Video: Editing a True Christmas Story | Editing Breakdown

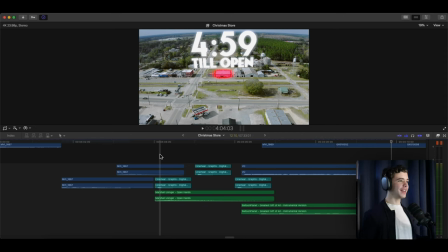Again, reminding you that the store is about to open in 5 minutes now.
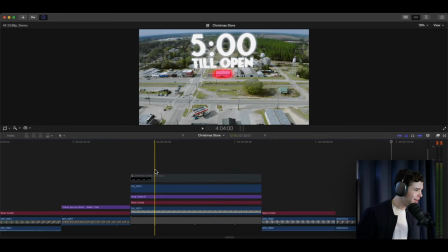Oh my goodness. All right, so... same effect, the building's highlighted. You have 5 minutes left, and you really want to see the doors open.
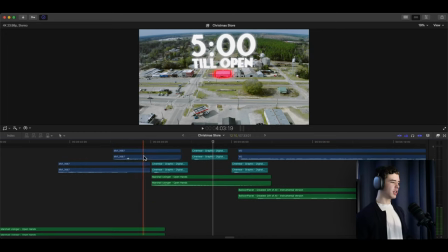Transitioning into other music, it fades out. So on, so on.
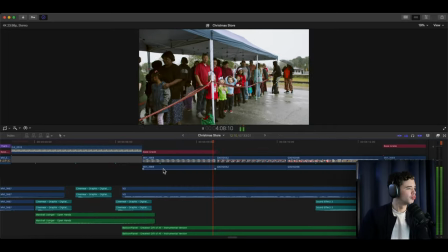By the time we were ready to open the store, hundreds of families had shown up, and a line stretched around the block.
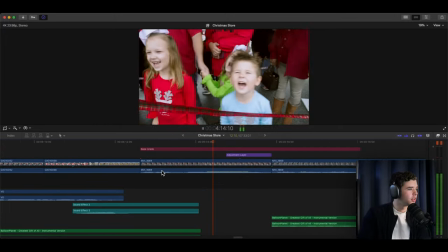You want toys? Yeah! Yeah. You guys excited?
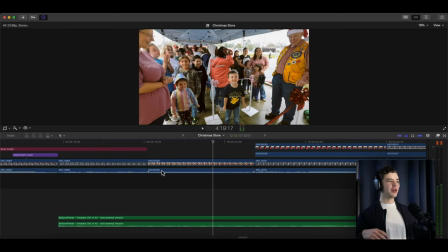Showing excitement, really building up the hype to get ready to be in this building.
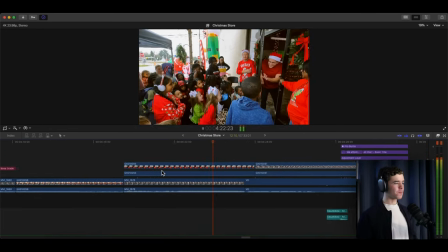Are you ready to see Santa's workshop? Before we open the store, one quick thing.
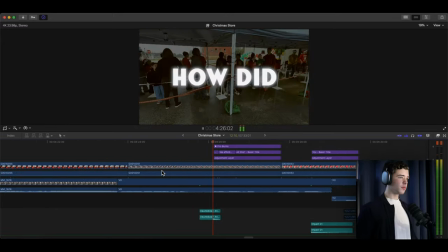How do we afford all this?
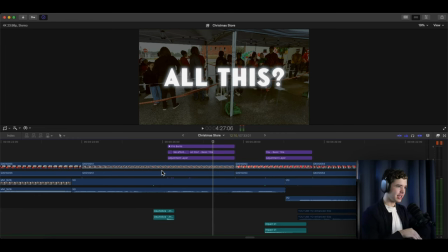Another question that is probably asked throughout watching this video. And so he asked the question and... he is answering.
How do we afford all this?
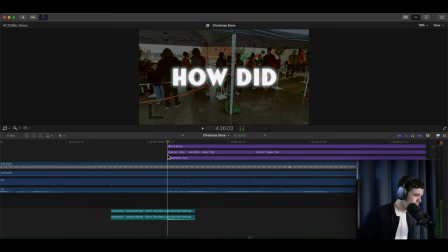And again, I added the light on effect.
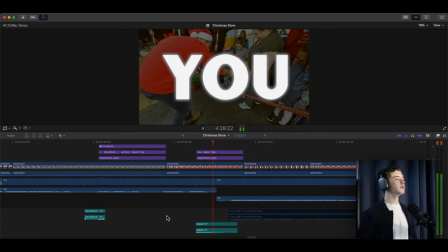How do we afford all this? The answer is you. Nearly 10 million people subscribing to our channels and watching our content makes this possible.
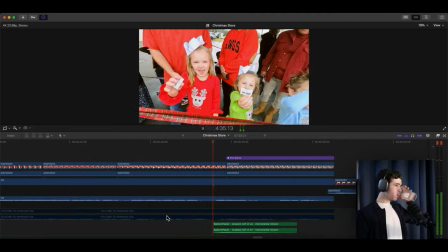So thank you for bringing Christmas magic to your fellow Americans. Now let's go open the store.
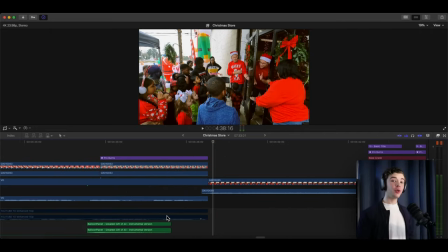Okay. Now this is the big reveal.
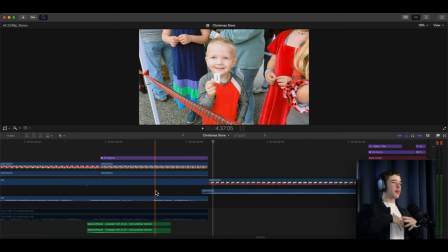I guess not really a reveal because you've already seen it, but this is the big opening of everybody being allowed in the store, having a fun time, nice and wholesome.
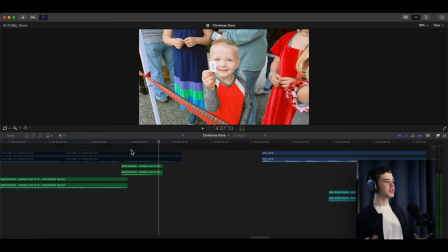Fellow Americans.
Now let's... music fades, complete silence, except for his voice.
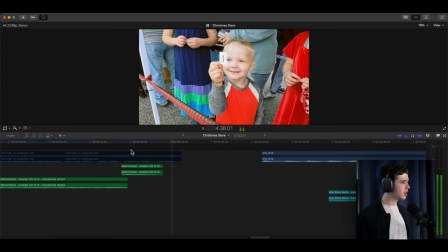Go open the store. Are you ready?
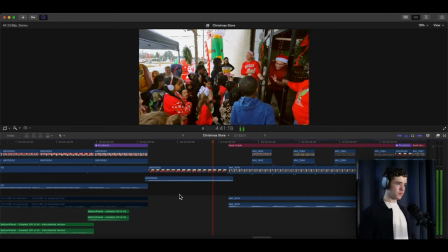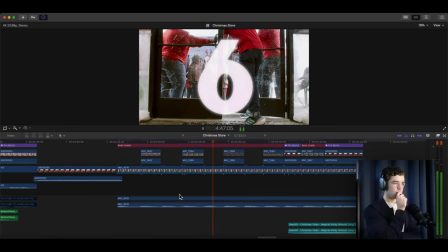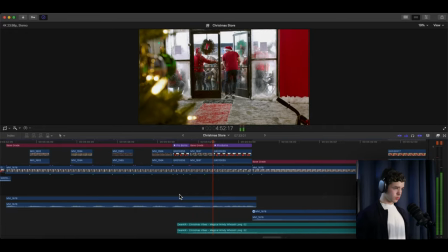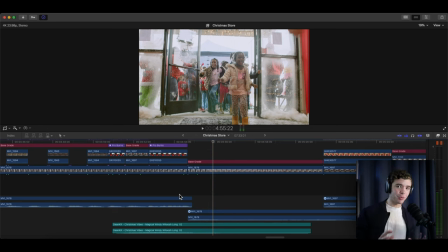All right, now before we get into this section,
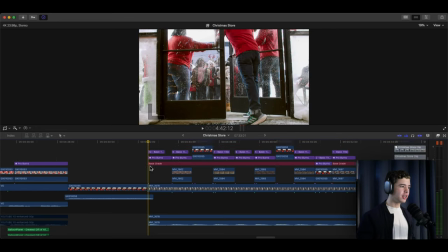something that I want to highlight here is, so we added the ticking.
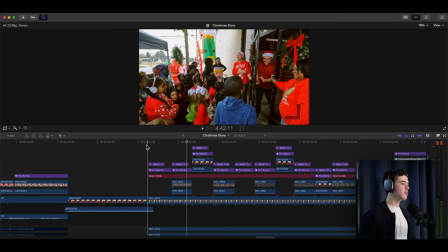10, 9.
Right? But something that you might not have noticed in the background
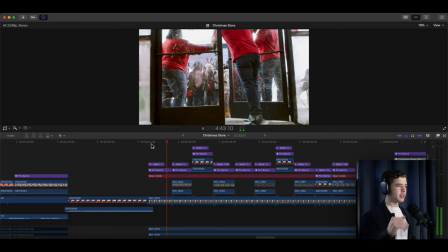is the camera 9,
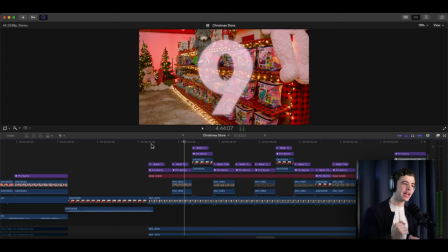is slowly zooming faster and faster the closer we get to 1. 10, 9, 8, 7, 6, 5, 4, right? Which is building more tension without you even knowing.
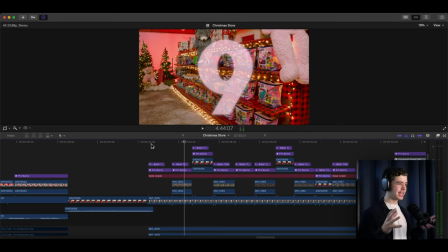Adding faster movement, zooming in, getting ready, because this is the big moment in the video that you've been waiting for.
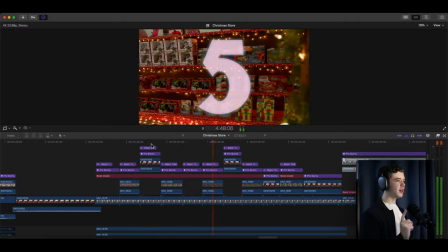Right? Zoom. Zooms faster, faster, faster. And then... I added a zoom out. So, like, it's, you're relieved that the doors are finally opening, right?
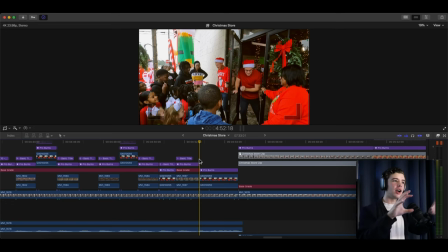Zooming in tighter gives you the, like, focus, the idea of focusing on something, but zooming out is more revealing, kind of like what I mentioned earlier. And so that's what I added here. Right, zooming out.
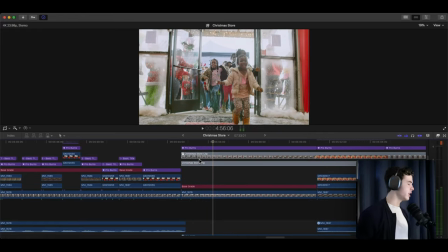I added a slow zoom out here. It's very subtle. You can't really tell as much because the camera's moving back. It's handheld.